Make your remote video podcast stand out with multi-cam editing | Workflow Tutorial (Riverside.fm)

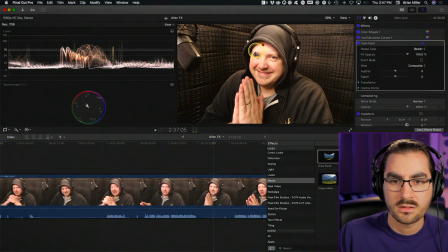495s
So let's go down here to a mask like this. And yeah, okay.
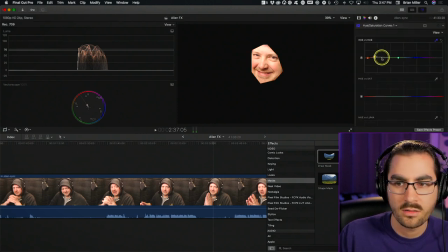502s
So we'll come back here and make sure that we're pulling everything in that we need to be. And then we can also go to hue saturation and just boost up the skin tones a little bit here.
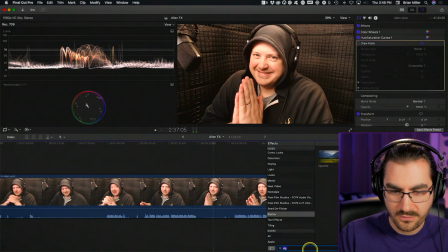519s
That looks better. And I don't really need a vignette because Alan's got that studio with kind of the darkness, whatever, but I'm just gonna do a very gentle vignette here with a large fall off just to pull focus in on his face
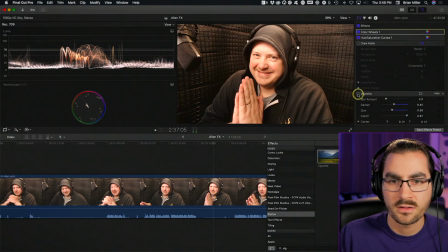537s
a little bit. So you'll see with the vignette off, the vignette on, it just pulls our focus in. And this is actually a huge difference here. I was able to do this with Alan because he was recording at a relatively high quality. A lot of people using their built-in webcams in their laptops or computers at like 720p. I really would not want to push colors around like that too much, but I can get away with it with Alan.
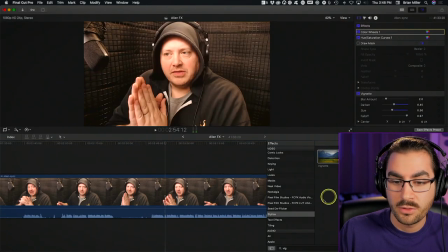560s
And likewise, I would not ordinarily push the audio around too much for a guest, especially if they were using like their iPhones, earbud things, you know, or their computer, their laptop's like built-in microphone, but I know Alan was using something reasonably good.
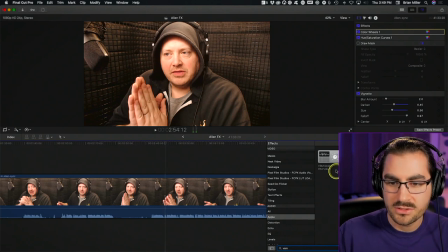579s
So I can go ahead and he was using a very similar situation to me, plus he's in a sound booth, so I can probably put my preset on him and then just
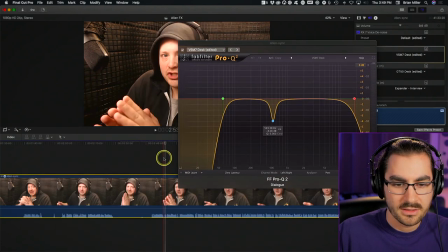592s
tweak up the EQ and the compression a little bit. You would think that a boom operator is a
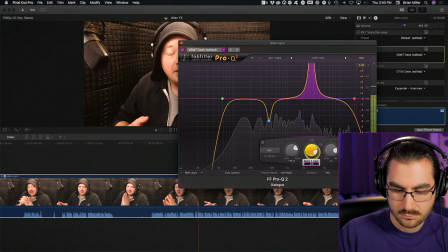600s honest truth of it is that a boom operator, and you could easily say the sound mixer is the recordist.
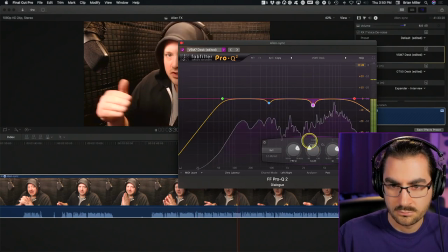605s I need to also make sure that the signal to noise ratio is at its very highest. So that way, as quiet of an environment as possible. I have to make sure that that's done.
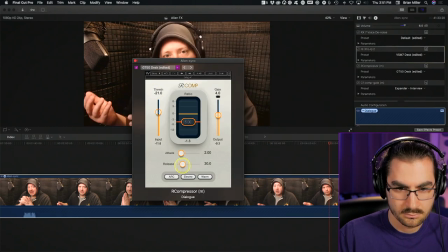616s So that's a big part of what I do. Let's move everything into a deeper freezer if that's possible. That way we can shut down.
In case you care, I did very different compression on Alan than I normally do on mine. I made it really, I adjusted the compression so it only catches the really sharp, really heavy transients. I just wanted to catch the stuff that really got through because I think he was using a compressor.
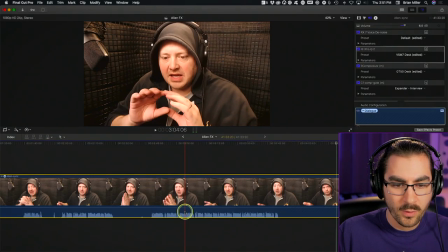640s
If you actually look at the waveform, the waveform of Alan's entire recording is pretty even,
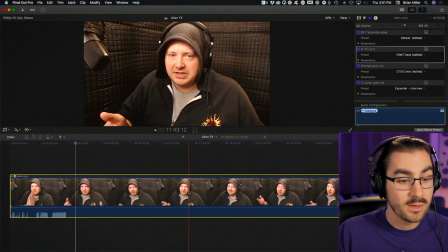648s
so I think he had a compressor on when he was recording, which is something that almost nobody ever does, obviously. If you look at it as it's building the thumbnail here, it was pretty compressed to begin with.
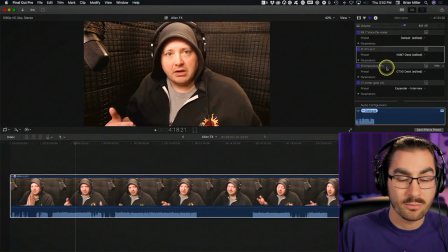661s
So I really just wanted to make sure I engaged the compressor, my compressor in post, to catch the extra transients that just jumped out of nowhere. And for his voice, I found a little bit in the low mids that was a little honky, a little squeaky.
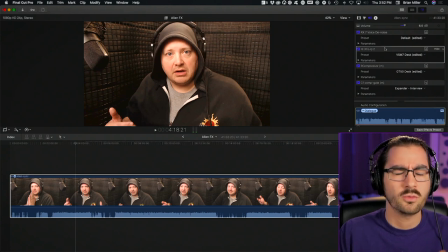676s
And then I found something in the 2 to 3 kilohertz range, which was like really aggressive in the sibilant range for him. So we took that out. Now I can go compound clip on FX.
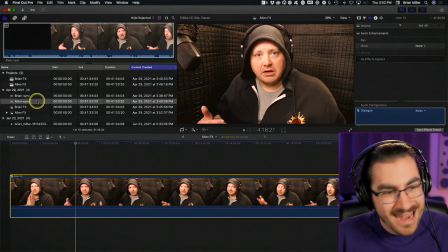688s
Good. So what we have now is we have Brian FX and Alan FX. I'm gonna go make another new project. I'm gonna call this combined. And this is where I'm gonna create the third angle because I've got my angle and Alan's angle, but I want a third angle to be able to cut between when I'm doing the actual editing of the episode. You'll find that having three distinct angles makes your editing much, much easier, especially when you need to cut out in the middle of a passage, in the middle of a phrase. There's just you or your guest rambled on, made a point, and then kept talking, and you want to get rid of that in the edit to tighten up the episode.